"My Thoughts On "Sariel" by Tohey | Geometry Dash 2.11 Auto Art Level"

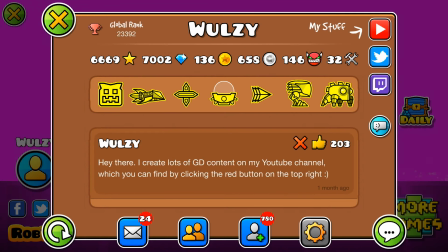0:00 Hello everyone, welcome back to the game that is known as Geometry Dash.
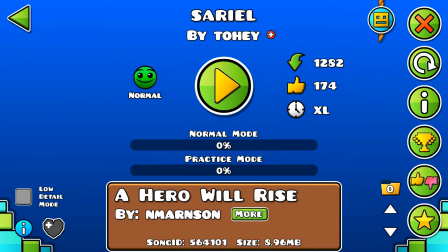0:05 I am known as Wulzy within this game known as Geometry Dash, and this is my thoughts on Sariel by Tohey, a new art level with lots of cinematics that just look absolutely brilliant. The uses of easing is incredible.
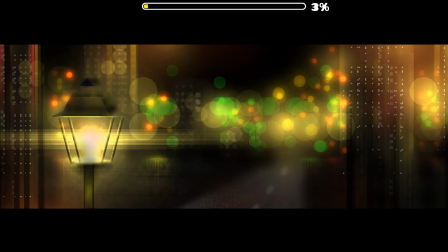0:21 There's a lot of detail put into every single section, dynamic deco that's pulsing and fading in and out to make it just look absolutely beautiful.
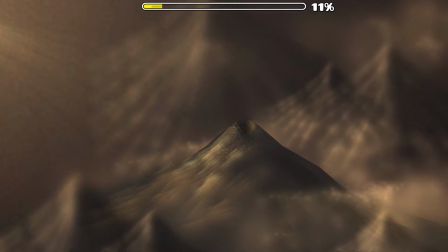0:30 It looks like a movie trailer, to be honest. So there's a cinematic song, and the level is very artistic.
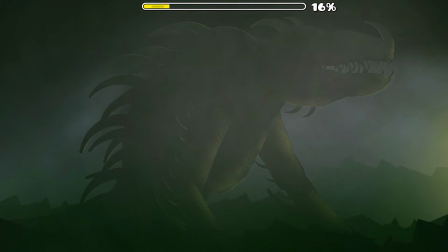0:36 It's got some very cool lighting, as you can see here. There's lots of fog, and there's an under lighting on this sort of dragon beast thing.
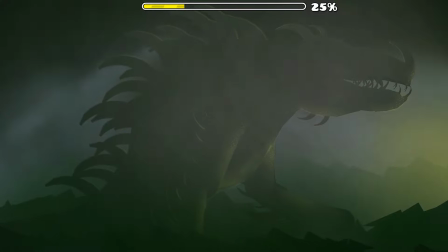0:47 And all the sunlight is very patchy, which creates a very nice sort of old sort of look to the level, like a vintage sort of style.
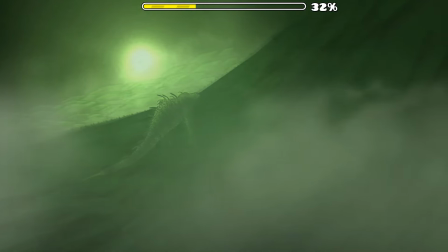0:57 Now, the transitions are a bit strange in this level. As you can see, everything is slow moving, but some of the transitions are very quick.
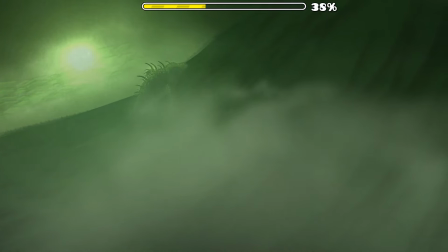1:04 Doesn't really fit in very well, but I'm loving the use of glow to just make everything look so beautifully lit.
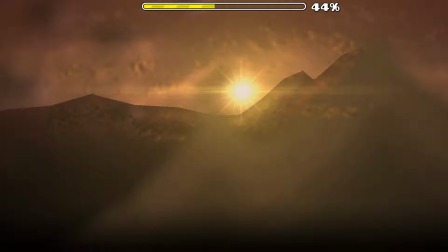1:12 As you can see here, there's lots of small glow pieces with dark above to make wispy looking clouds.
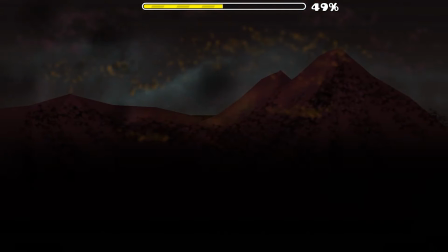1:19 And there's a beautiful lens flare that just disappears, and that fade was absolutely awesome from light to dark.
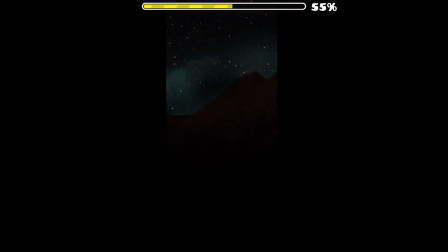1:26 I'm loving the difference between light and dark. There's a very clear beginning, middle and end throughout the whole level, and this animation is absolutely fantastic.
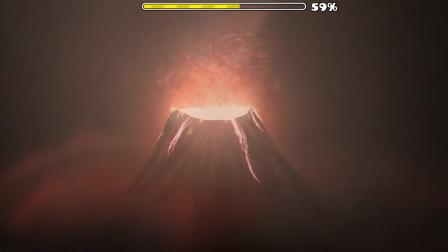1:35 It's like the particle trigger is already here. Just look at all the different rotations used there to create this sort of ember that is coming from the volcano.
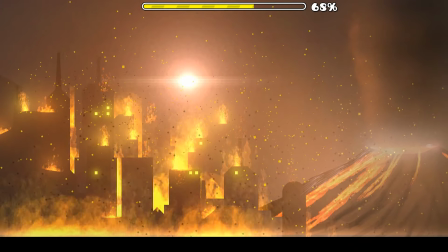1:44 And also I love the use of the low opacity decoration so that bright areas can be
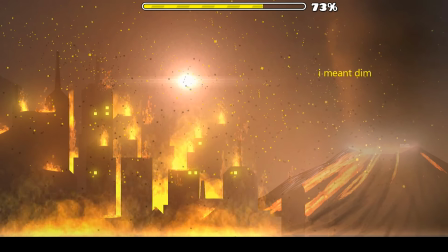1:51 effectively made with lots of short areas as well. I mean, it's just beautiful.
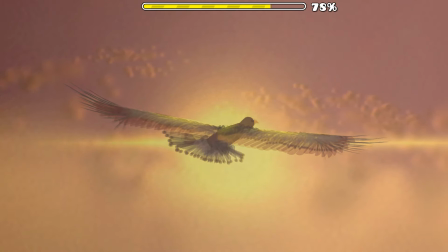1:57 Look at that bird. Holy crap. The movements just look so realistic.
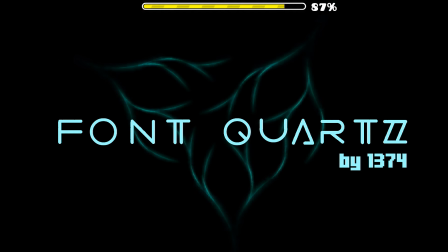2:03 There you have it. Font Quartz by 1374.
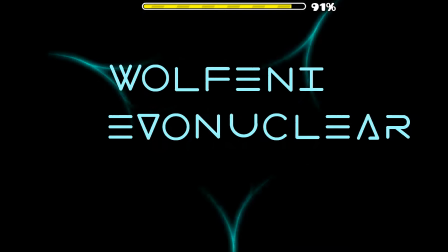2:07 Dedicated to Wulzy, Evanicula, and yeah, those people.
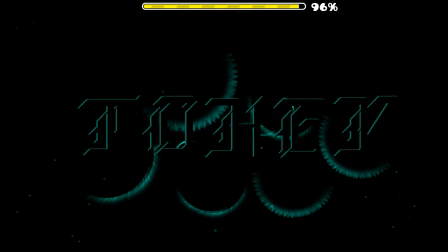2:15 Thanks for watching. That's insane. That is an insane level.
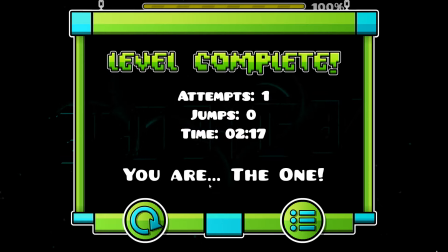2:20 Now that ending screen is really cool because it uses a pretty cool waving effect overall, and there's these like rotating glow strips that look really cool in the background behind the text.
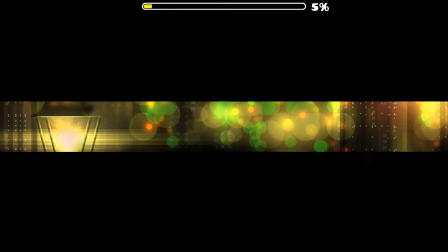2:30 But I think this is perfectly set out. It's got a very clear beginning, middle and end. As I said, every part is very memorable from start to finish.
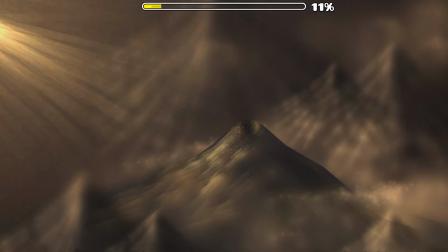2:38 There are some parts that are short and there's some parts that are long in order to fit in with the song and emphasize their meaning.
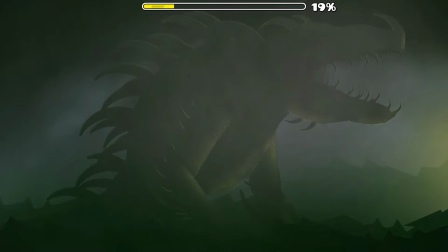2:45 Just the glow use is incredible. The movements are a little bit patchy at times due to how little things are rotating. As you can see, when he is leaning forward and backwards, it's kind of patchy, it's quite stuttery.
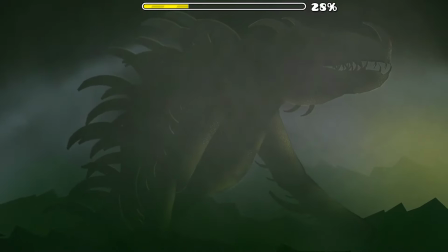2:59 It looks frame by frame, but it's not, it's just a slow rotation.
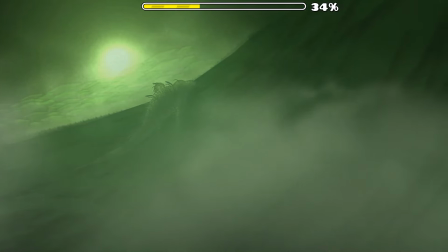3:06 And all the colours are just so beautiful. There's a lot of dark spots, a lot of bright spots that just come together on the screen really nicely to emphasize
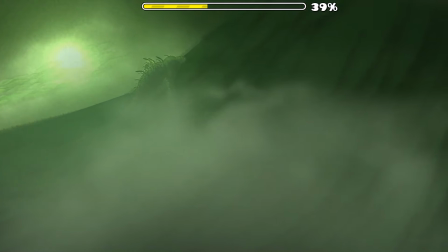3:14 certain details like the fog or the sun in the background that's also very bright.
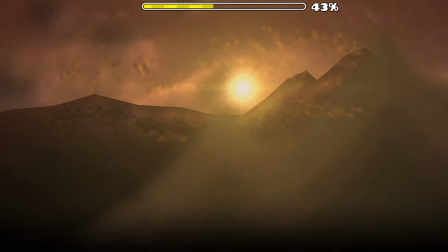3:19 And I love the way that it cuts behind the mountain. It just looks so beautiful.
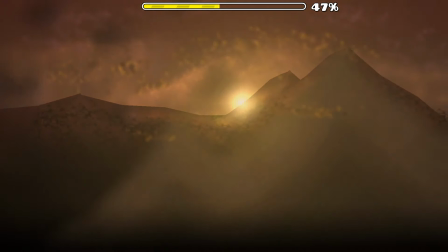3:25 Along with this sort of wispy look to the level.
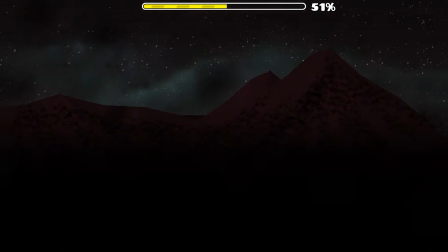3:30 And the way it grows cold as the cinematic music sort of picks up.
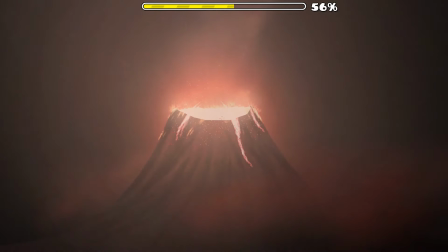3:35 Makes it feel a lot more dramatic, especially since it's dark. And they have the best part of the level by far.
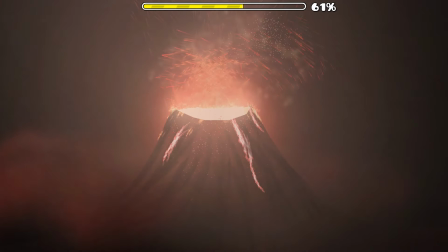3:42 This really bright volcano that just looks incredible. Just the way everything is moving differently.
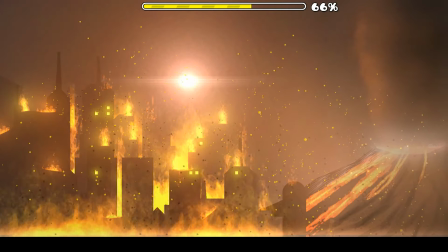3:49 It's slow, but then the glow in the foreground moves quickly, and there's so many particles that sit above this burning building.
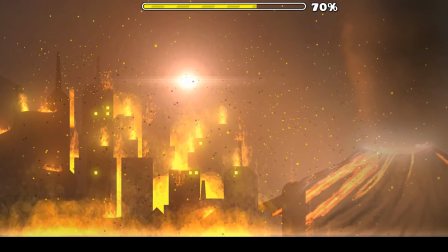3:55 I feel like they could move a bit more slowly,
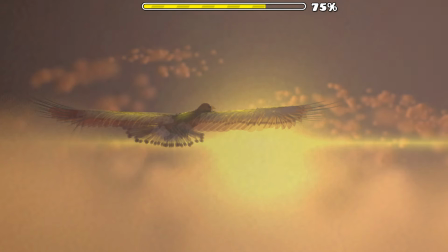3:58 and it could be a bit less opaque because it kind of gets in the way a little bit. And this bird is absolutely beautiful.
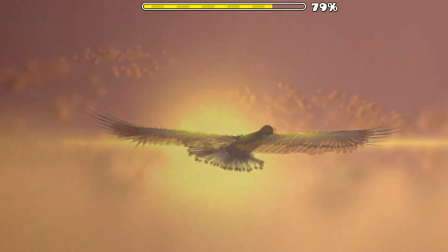4:05 The colours are just absolutely incredible.